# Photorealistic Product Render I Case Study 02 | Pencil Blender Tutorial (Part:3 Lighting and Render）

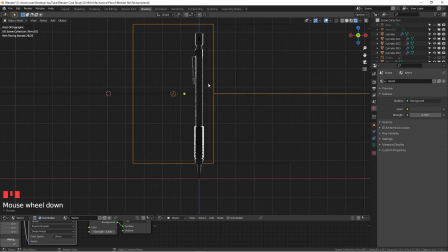[8:14]
Ooh, yeah, that's pretty nice. And come over here. And you definitely can change the power of each rim light. And as you can see, based on the different positions, there are some lights can cross,
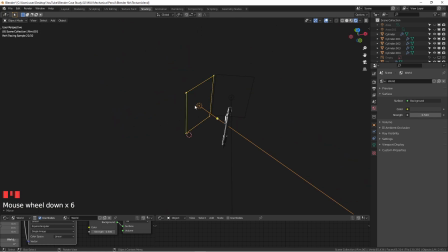[8:28]
there's some lights cannot really pass across because the position of the light is not really physically possible to kind of illuminating the front part, but we will add something on. So I don't really emphasize like everything need to have a rim light.
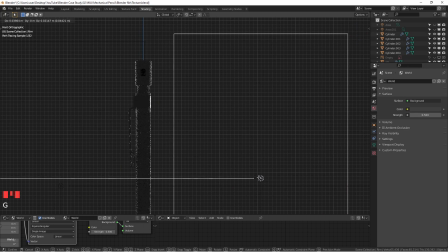[8:44]
It's lighting, and also a lot of stuff is kind of it's not just a science, it's not programming, it's a form of art. We wanted to let you understand that you have a lot of creative decision you kind of make.
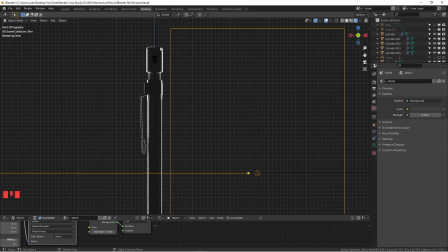[8:59]
You see the rim light I got over here, but I need something at the top as well. I feels like this is kind of like images I want to go with a high key look later with a pure white background. So for this, I'm just going to kind of move the rim light on the right hand side, kind of put a positioning up here.
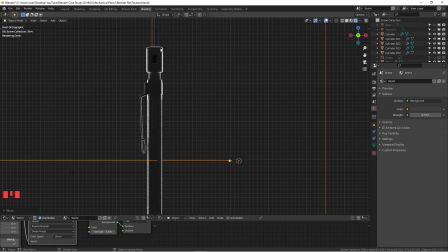[9:19]
Now you can see some rim light over here. And when we come to the bottom part, you see that, yeah, because this light is kind of like not that long enough, I probably can scale the size on Z-axis, so you will see some
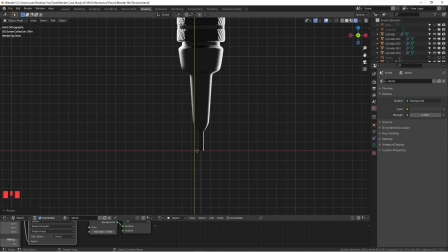[9:37]
light coming over here. So on this side, I personally don't want to do the exactly same. It just looks too boring to me, and I just kind of I think that's cool because this is really a tiny part of the paint.
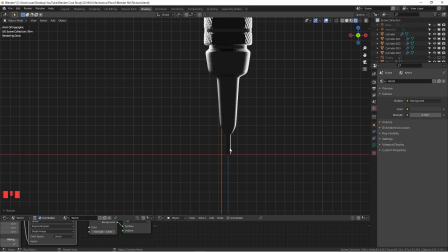[9:52]
And a tip, and I think we can leave there. I just giving some like dark and bright transitions. We will tweak that later on. And then for this guy, I think it's fine.
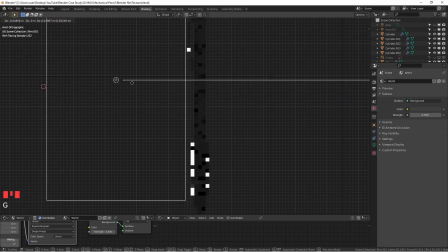[10:08]
I'm just going to kind of move, see if anything changes. If I move to the left, more light is gonna come out from this side. So let's see what I can do. Yeah, it's a lot of time.
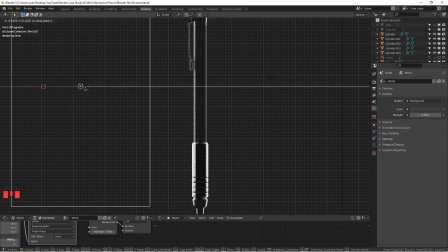[10:24]
It's just kind of your creative decisions that you have to make, and you're trying to outline and make the looks that's the best way you think. Yeah,
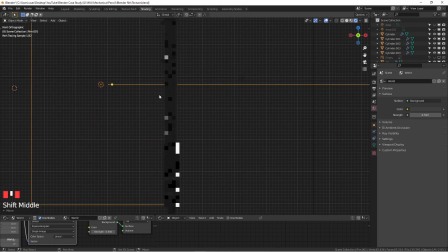[10:43]
I still want to have that highlight on the top. So yeah, so far not too bad. I like it. I just gonna kind of think that I can stick with it. I would like to change the power for a little bit smaller,
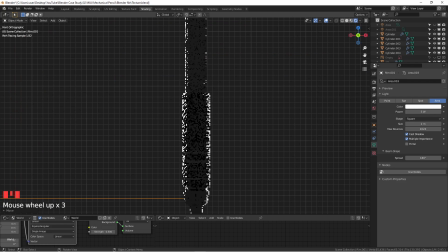[11:01]
maybe try 5, just kind of have some distinguish between the other one. And also for the other one, I feel like it's still a little bit overexposed, so I would just do 8. How about that? Yeah, just tiny bit different. Okay, so now I can add I can bring the light.
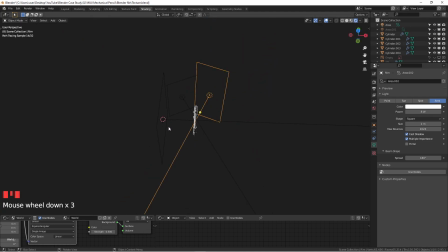[11:20]
It's coming out from the left hand side. And yeah, so this is another thing I want to show you, to tell you, this actually is called a side light. It's coming from the, we call this name from the direction of the light.
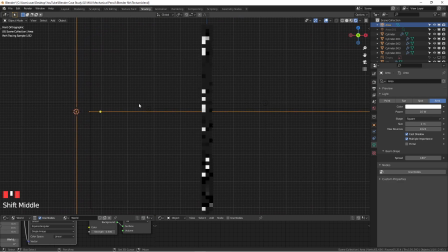[11:37]
So it's coming from the side. Where if you have certain items, or even photograph a people, and then using a camera and light, if you put positioning the light on the side, actually increasing the textures,
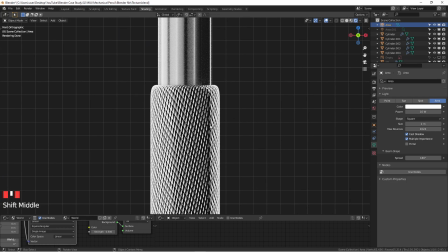[11:55]
just because the fall off of the light is really kind of demonstrating the textures of the product,
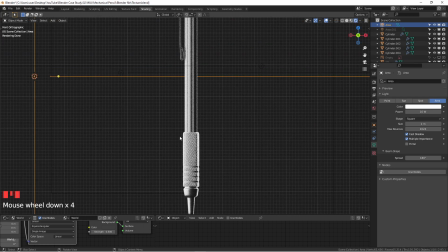[12:01]
or your people's face, or whatever it is.
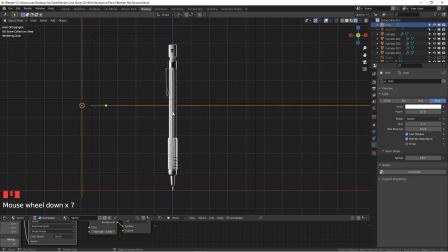[12:05]
That's kind of one trick that a lot of CG artists, or maybe beginners, they don't understand how light works.
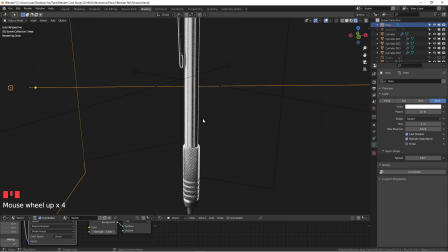[12:11]
So if you again come to the question, what do you want to show your viewers?
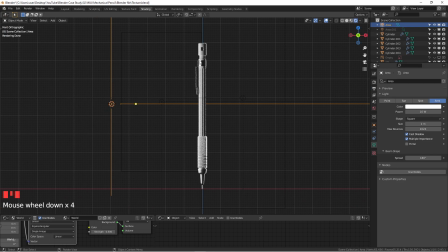[12:17]
So for this, I want to show the designs, the details, the textures, of course.